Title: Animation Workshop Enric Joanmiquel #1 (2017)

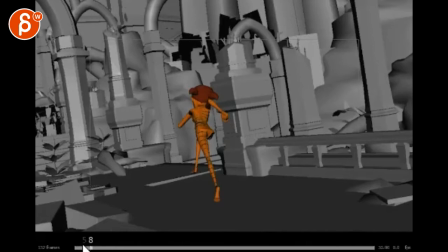(0:03)
All right, let's do this. We got three shots.
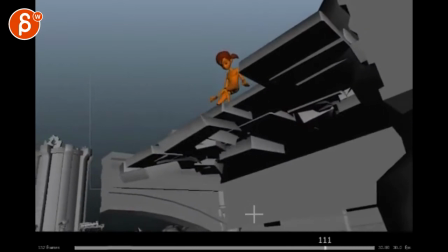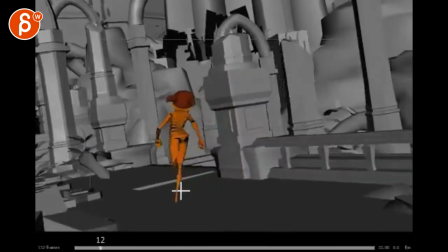(0:14)
I think so. Looking at this,
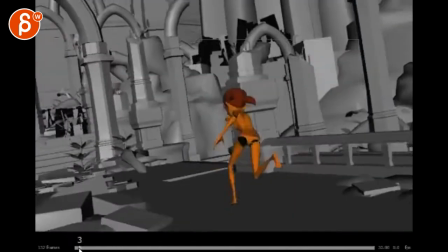(0:24)
depends how far you want to spruce this up. I will probably do a couple things here.
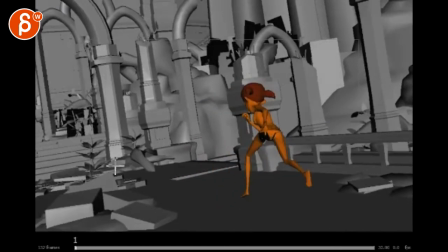(0:33)
So animation wise, it all depends what your setup is, how far you want to go. It's a bit of a pain in the butt. The camera stuff we can always add later.
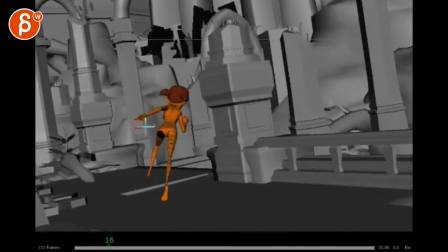(0:43)
Right now, just quick for the camera, it feels like it's panning over to the right too soon. Like the camera guy or camera woman is anticipating that turn.
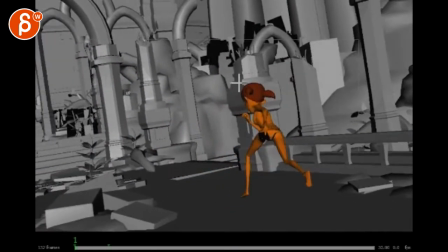(0:55)
So I would keep her in that framing so she has room to go.
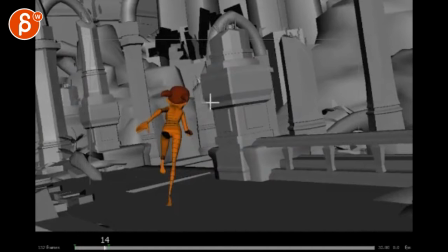(1:01)
So now that she's center, I will probably move her over so that she's around here-ish.
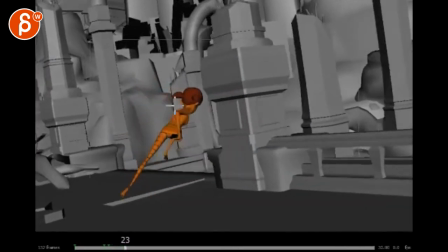(1:06)
Can you keep her center? Or actually,
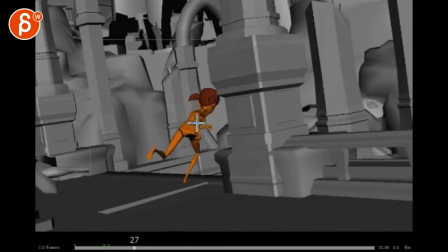(1:12)
she's fast enough to suddenly lead the frame, but definitely be more over there,
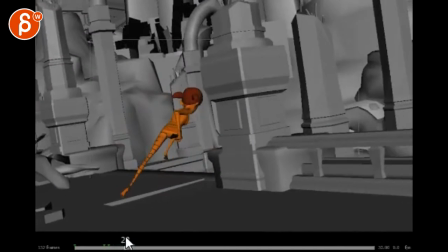(1:17)
and then you can maybe towards here start to catch up potentially. I'm not sure how much time there is, but you can suggest a hint of camera change.
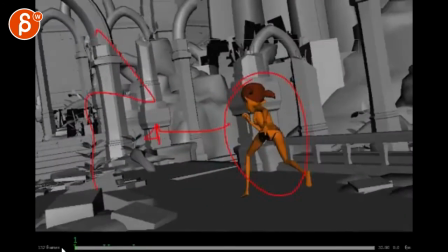(1:26)
So right now the move is also very even and it anticipates, which is a bit funky,
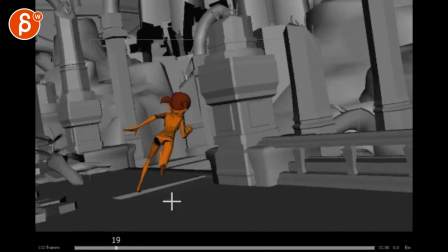(1:33)
but I can also show you how to do some handheld stuff that will make this a bit more exciting
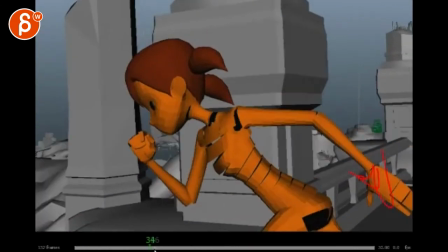(1:39)
for her here. I know we want to keep, or I don't know if you want to keep arms in frame, but there's something as well where we're butting up here.
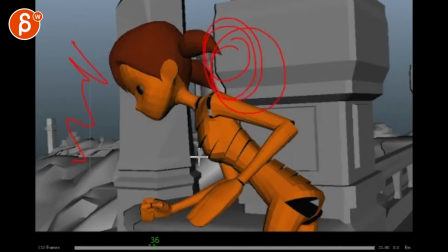(1:48)
We don't see much, and I would probably put it around here. That's the center line just slightly off.
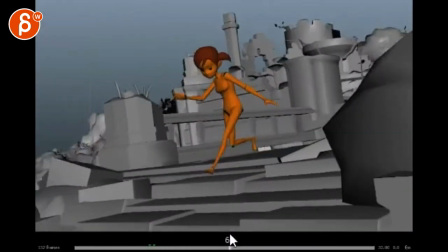(1:55)
And you can always gain, you know what I mean? You know, unless you're saying, well, bounty turns.
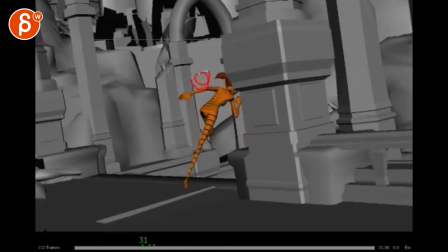(2:04)
Because if she is here-ish framing-wise, then we cut.
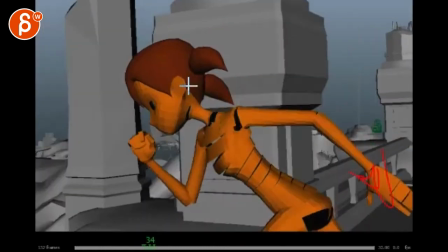(2:10)
She's pretty close, which is good, so it's not jarring. But maybe by now we...
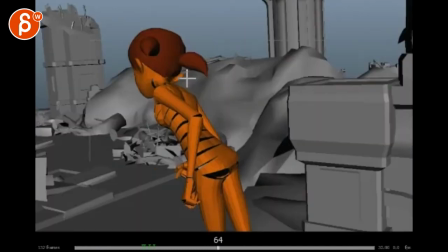(2:17)
Yeah, see how she gains again and stop. So maybe by now, maybe she's around here. That the camera is able to catch up and give us some room.
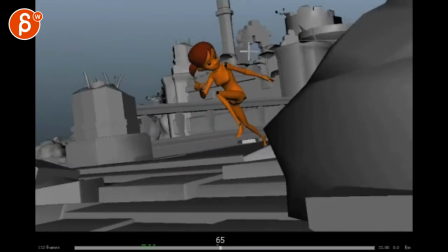(2:26)
And then on this one, you know, if she's maybe here, camera-wise, you can move it over a bit.
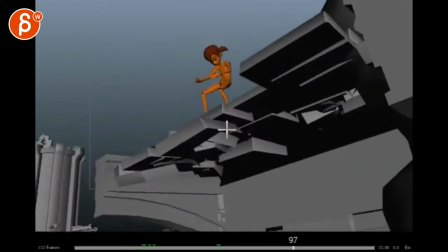(2:35)
So it's kind of matching across the cut. And then you have that.
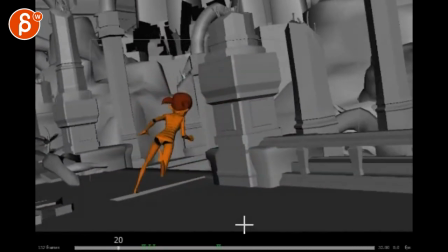(2:43)
I think that pull out here is cool. I mean, that works overall. Maybe some handheld might be interesting, but
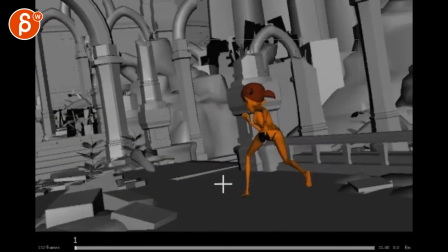(2:53)
just as a general thing, because the other thing is that because the camera move is so smooth around here,
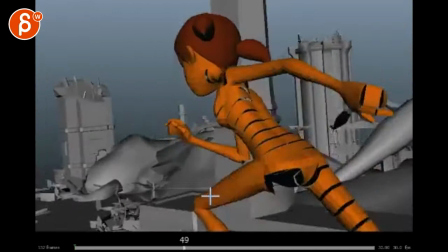(2:58)
to me this also stands out as being very even in terms of what she's doing. It's always the same.
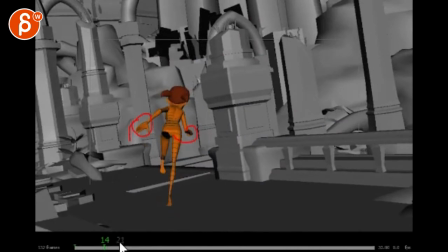(3:04)
She has one flat, one fist, and it's jump, jump, jump, jump, jump.
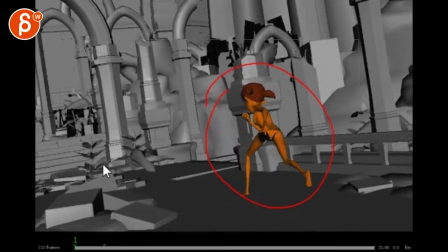(3:10)
It's always the same thing. Now, ideally, it would be awesome if she starts like this,
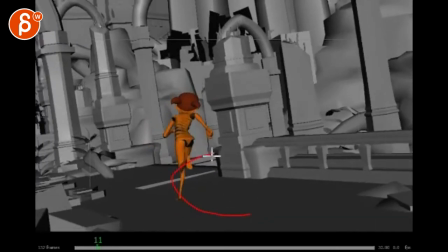(3:16)
and then here, it feels like she's very much on a path with some slidey feet.
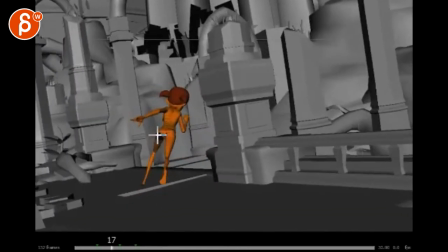(3:22)
But if you are doing slidey feet, then what if at this point it's a bit messier, she's not leaning as much,
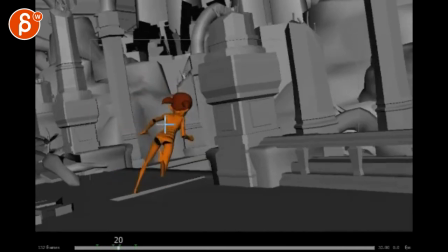(3:28)
and just it's almost like a scramble, different arm poses, and then trying to,
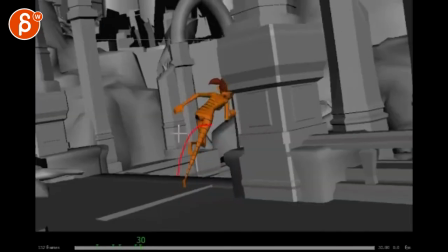(3:33)
you know, she's going downstairs, so there's a bit of a change, and this almost shows that she's jumping, was really overextending that leg here, I'm not quite sure.
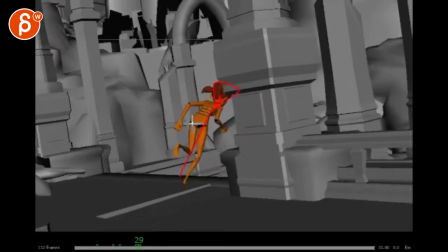(3:43)
And you're also preparing us to go up for a jump or something, and then she goes down.
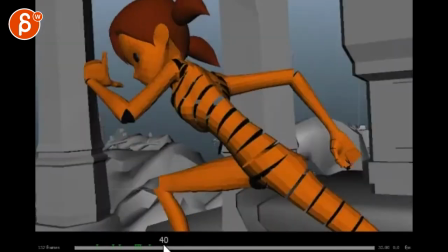(3:48)
So I would watch out for that, how that cuts. Do we see it? Are those stairs or are they just flat?
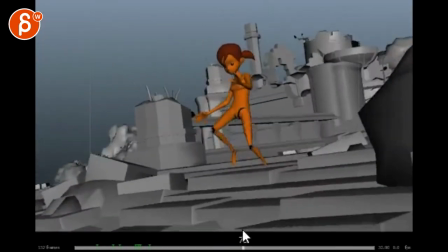(3:54)
Oh, flat-ish. There's still a bit of a change of elevation.
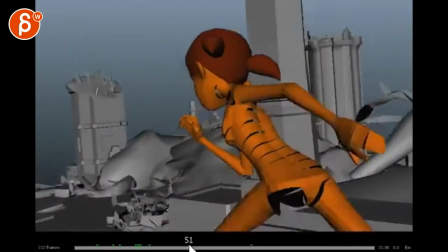(4:00)
I mean, you can see it how she intersects through here. So it could be interesting just for contrast.
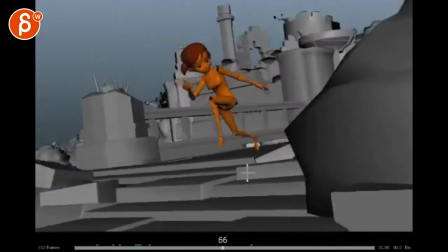(4:05)
Right now, it's all the same, all the same, all the same, all the same, and in the change, which is cool.